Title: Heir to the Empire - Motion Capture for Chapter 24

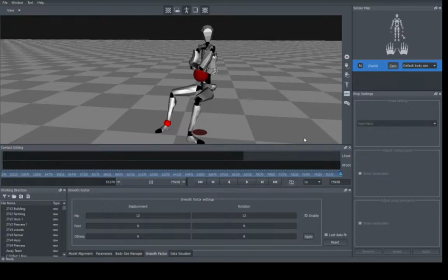16:40 Right.
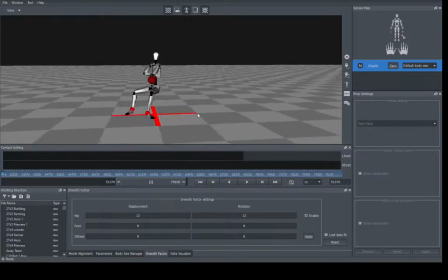16:46 Got to center him because it makes it a lot easier to work with once the animation is in iClone.
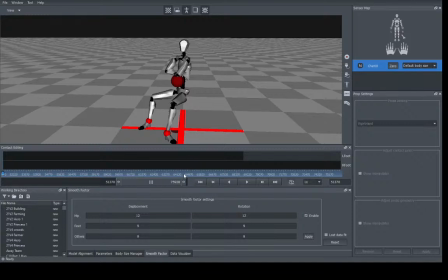16:56 Export. I don't know if the export window will show up. It doesn't really matter if it doesn't. It's just a standard Windows save menu, really, with a few extra options specifically for motion capture data.
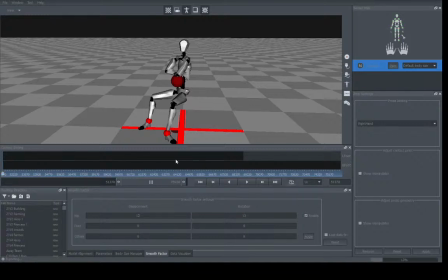17:17 Takes a moment to process it. And it's done. That data is now ready to be imported into iClone.
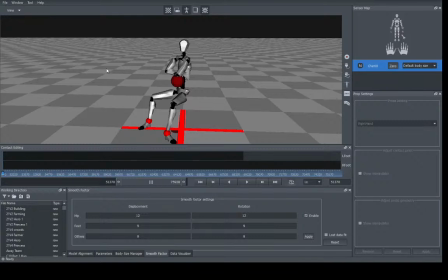17:33 I'm not going to do that yet. It's time to move on to the other character of the scene. So just load that up. Have another drink of water. I do apologise for the coughing. I did pick up a cold at the convention I went to last weekend.
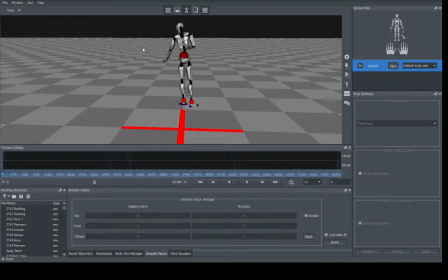And over the worst part of it, but I still got the lingering parts of it, so hopefully it'll be better by next week.
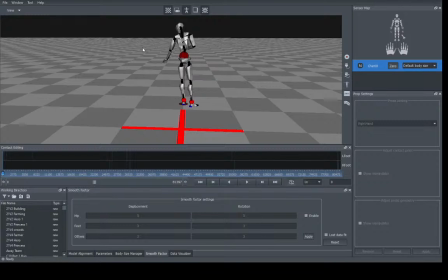There we go. Now, I already know, because I remember the performance,
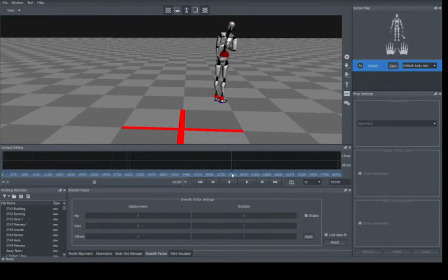18:22 like the last one, take 3 was the one I was happiest with when I actually did it.
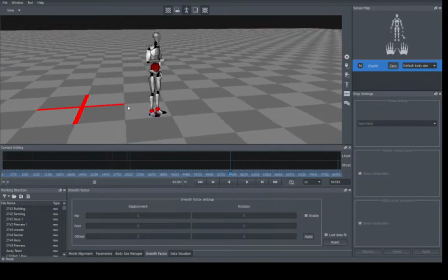18:29 So we're going to skip ahead. Let's do the smoothing options. Excuse me. Floopy, hello, welcome.
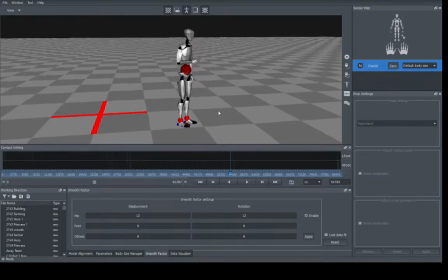18:48 You'll just have to catch up after the stream.
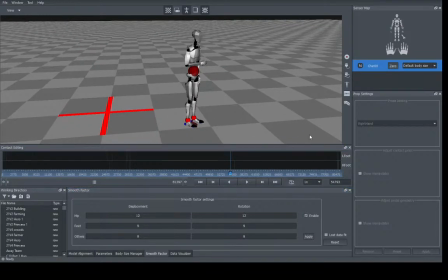So I'm not going to go through the entire performance, the entire recording for this one, unless this one does not turn out right, because I'm pretty sure take 3, which is where I skipped ahead to,
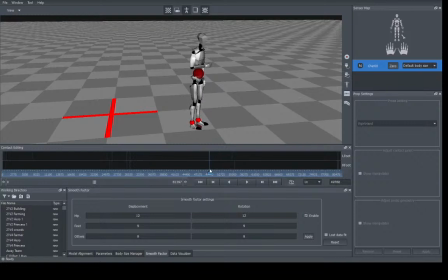19:07 is the one I would like to use. So let's find the beginning of it. There we go. It's me touching my phone to listen to the recording. There we go. Now he's not going to be too animated either.
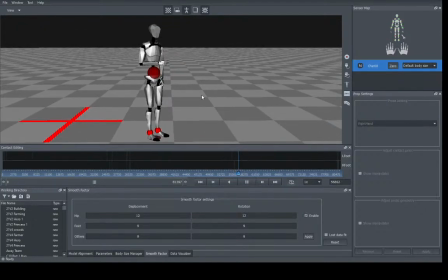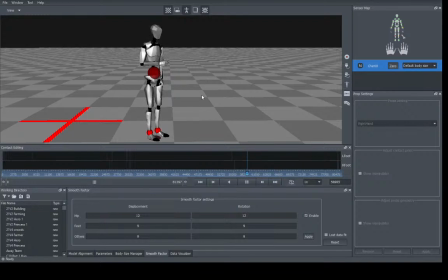19:45 But we're just going to watch through it and make sure there's no problems. General Parish, welcome.
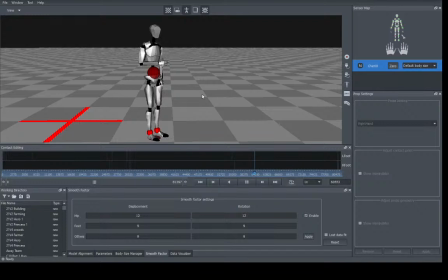So this is for Captain Pelion. The reason his arm's up like this is I want to have him holding a data pad.
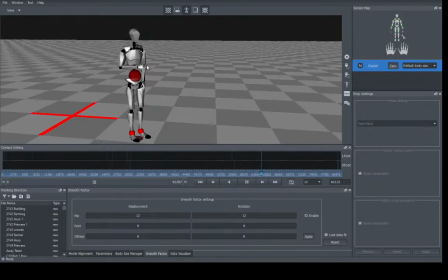20:13 So he's kind of got it tucked in his arm, he's holding it against himself.
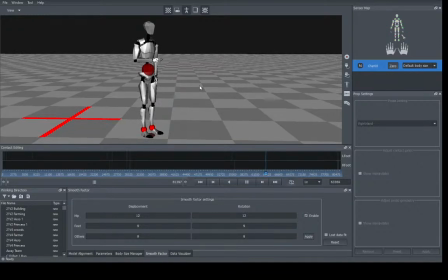20:21 It makes it a little bit more interesting because he can look at the screen when he needs to. So it makes him a little bit more animated, so he's a bit more interesting to watch. And you'll see that right there actually.
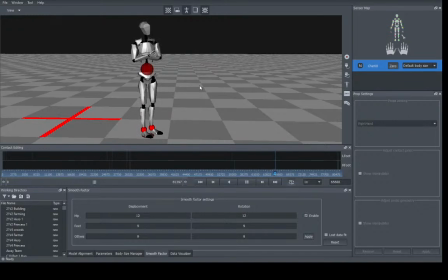That was good timing.